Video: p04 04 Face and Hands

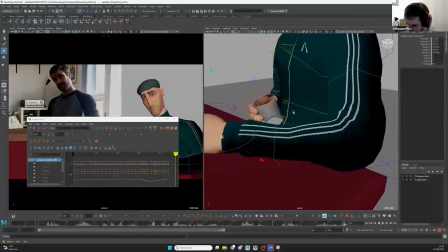[57:41]
you're gonna put it where you want.
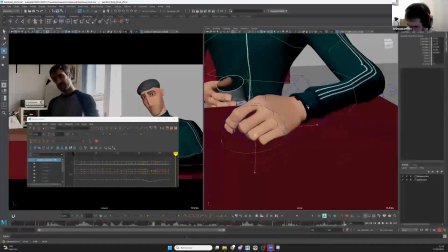[57:44]
For example, on here, if I want to do a nice rotation on the table over there. Boop. Okay, it's not perfect, but over there, for example, and I can even rotate it like this.
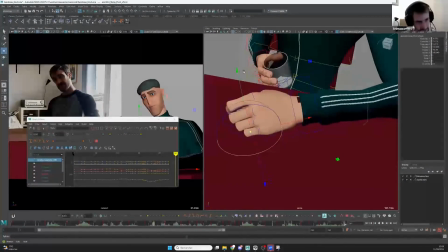[58:02]
And now I do my rotation and gonna follow just the right pivot.
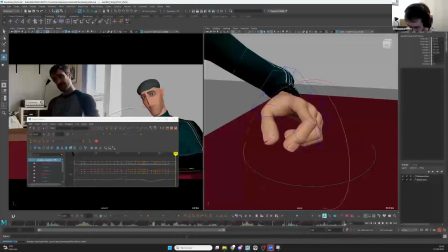[58:08]
Okay, super useful. Just be sure you do it on your shot. Yeah, I see.
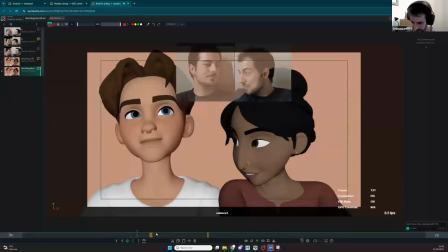[58:14]
Good point. Cool. You're gonna get this nice stuff here. Make sure it's not pinned still, because it's still a wall, so you're sliding a bit on it. But for the rotation, you're gonna have the good thing.
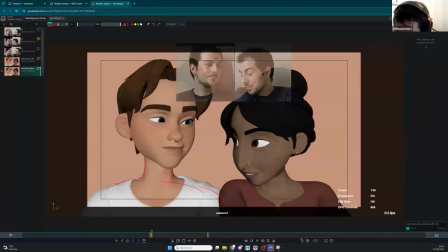[58:33]
One other stuff that you're missing that is really nice in your reference is this angle here. You see, like this angle below the head is very nice. It looks super natural in your reference. I really loved your reference for that. I think make sure you get it.
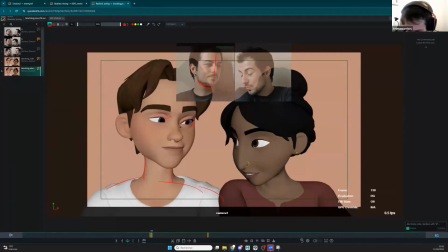[58:53]
Make sure your character is a bit in perspective like this. Boom. And get a bit of this low angle stuff, okay? It's more important, way more important than
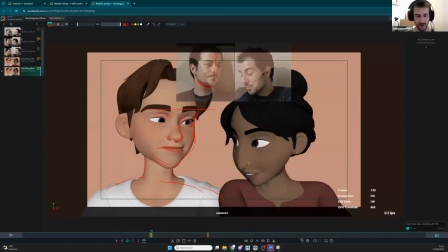[59:13]
this angle of the eyebrows just showing like this, okay? I think it's something I say to my animators is like in acting the head angle is probably the main important thing, more than the lip sync, more than everything. It's like it says a lot.
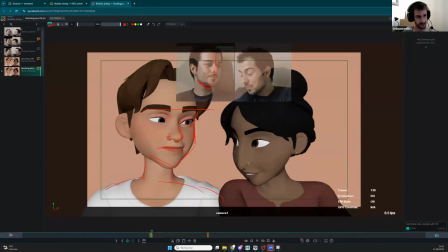[59:33]
It's if I look at you, like this, like you are in your reference. It shows a lot of it shows already how close you are to a person because I talked to you a bit like this.
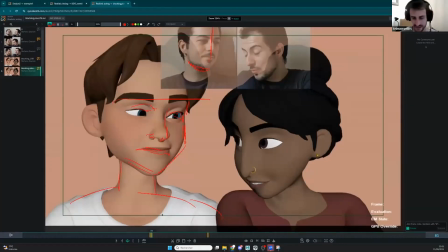[59:44]
So make sure you get this very nice pose here.
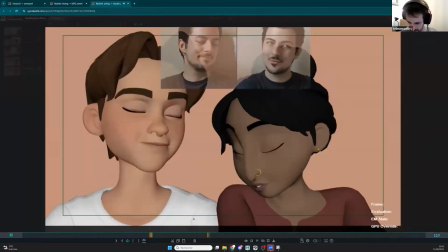[59:50]
Also a great poet, a brand new book. On here, you're gonna after when you're gonna push the posing and stuff, you're gonna see that make sure you get all the mechanic here because it's very clear.
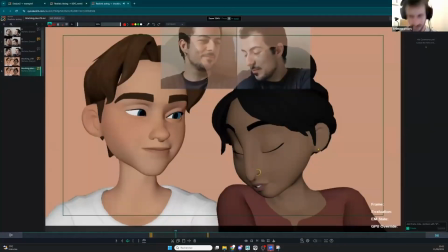[60:09]
So your chest is going up because you're laughing a bit, so it's doing this on the side, is doing this very nice thing where you get this stuff like this. So make sure you do it here. For now, you have only 2 poses.
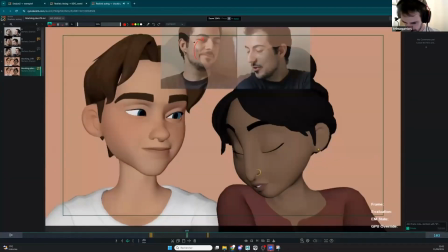[60:27]
And also what's going on is it shows a bit, again, a bit more this pose on Z, the Z axis here. And on your stuff, maybe you can push it again.
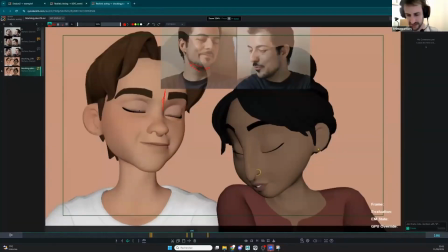[60:43]
Oh, again, I think it's missing a bit the angle. It's a bit too flat on this guy.
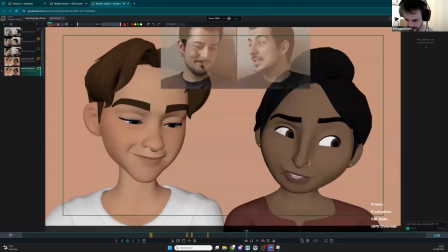[60:53]
And here it's I want to see, you see like the connection between the head and the face is very nice here, and I want to see it a bit more.
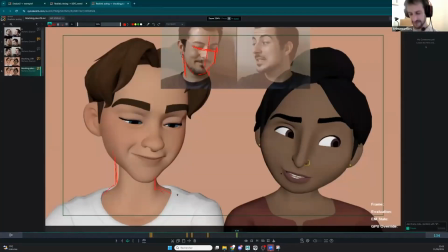[61:06]
So maybe if you have the opportunity to scale a bit the neck, to scale up a bit the neck in like a bit more large, you can have some a bit more solid neck,
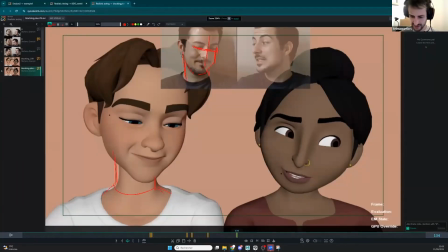[61:20]
and you can have this pose here where you get a simpler line here. Here I feel like the neck is more on the right side and on the right side of the face,
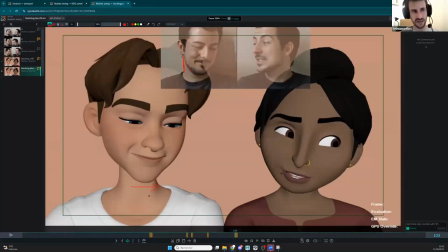[61:34]
where here it's definitely more in the left side. So even if you cannot scale up the neck, you can make it clearer if you're more on this side here.